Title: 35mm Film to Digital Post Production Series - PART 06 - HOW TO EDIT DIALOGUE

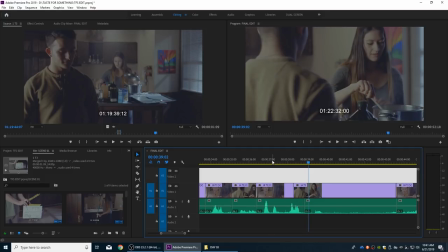Now we've got a little bit of an L cut. I said J cut, but that's an L cut there.
Eat, then clean up.
And let's bring this even a little further back when he says, then clean up, right there.
Yeah, eat, then clean up.
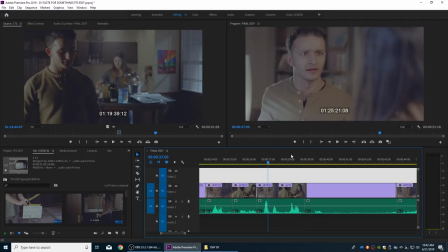And there we go. And watch right here. The audio belongs to this shot here, but now when it cuts over the shoulder, the audio matches up with his face talking. Even though it's over the shoulder, you can see his face kind of just say those words here. Yeah, eat. Then clean up. So watch this.
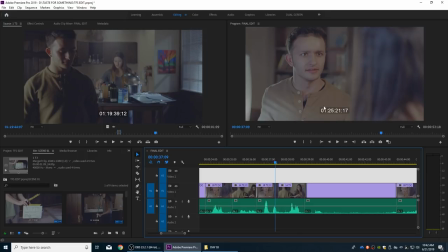And now we got that actually that nice little tilt down when it goes to the pot, so it doesn't cut in the middle of the tilt. So watch this.
We eat first? Yeah, eat.
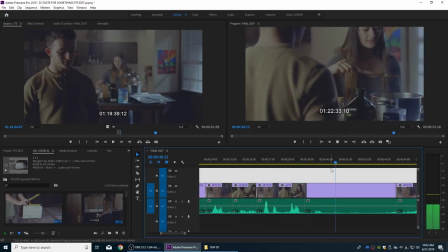Then clean up. Okay.
And finally, if we want to do a reaction shot, here we got this.
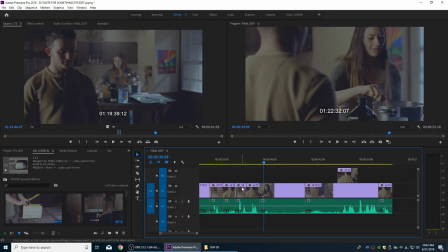This is on a long shot. This is on kind of a long cut here. And if we want to see his face kind of anticipating, waiting for the food, we can do the same thing.
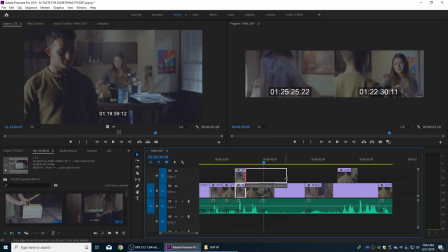Alt, arrow up, drag this over to the right, drag this over to the left. And now we've got a little reaction shot. Let's see where we want to time that.
And clean up. Okay.
And that blocks his face right there, so that might not work. And that actually doesn't work because her head's blocking the camera.
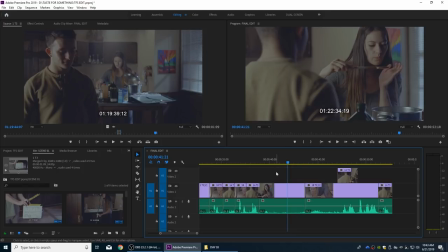So sometimes it'll work, sometimes it won't. Anyway, so I'm going to finish doing the visual edit on this, and then we'll come back and take a look at it. Keep in mind right now the audio is not perfect. We got the really good audio clips, but this needs to be audio mixed. But I'm doing the job of an editor right now, getting the best audio possible that can be sent off to sound mix.
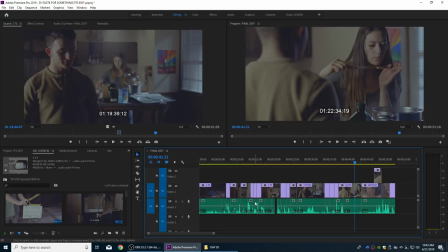And when we come back, we'll take a look at this, and we'll start getting into sound mixing. We're just going to do the sound mixing in Premiere and kind of show how to do a basic sound mix in Premiere, make it sound pretty good. And after that, we'll move on to the color grading, which is going to be prepping this thing to go to DaVinci Resolve for color grading.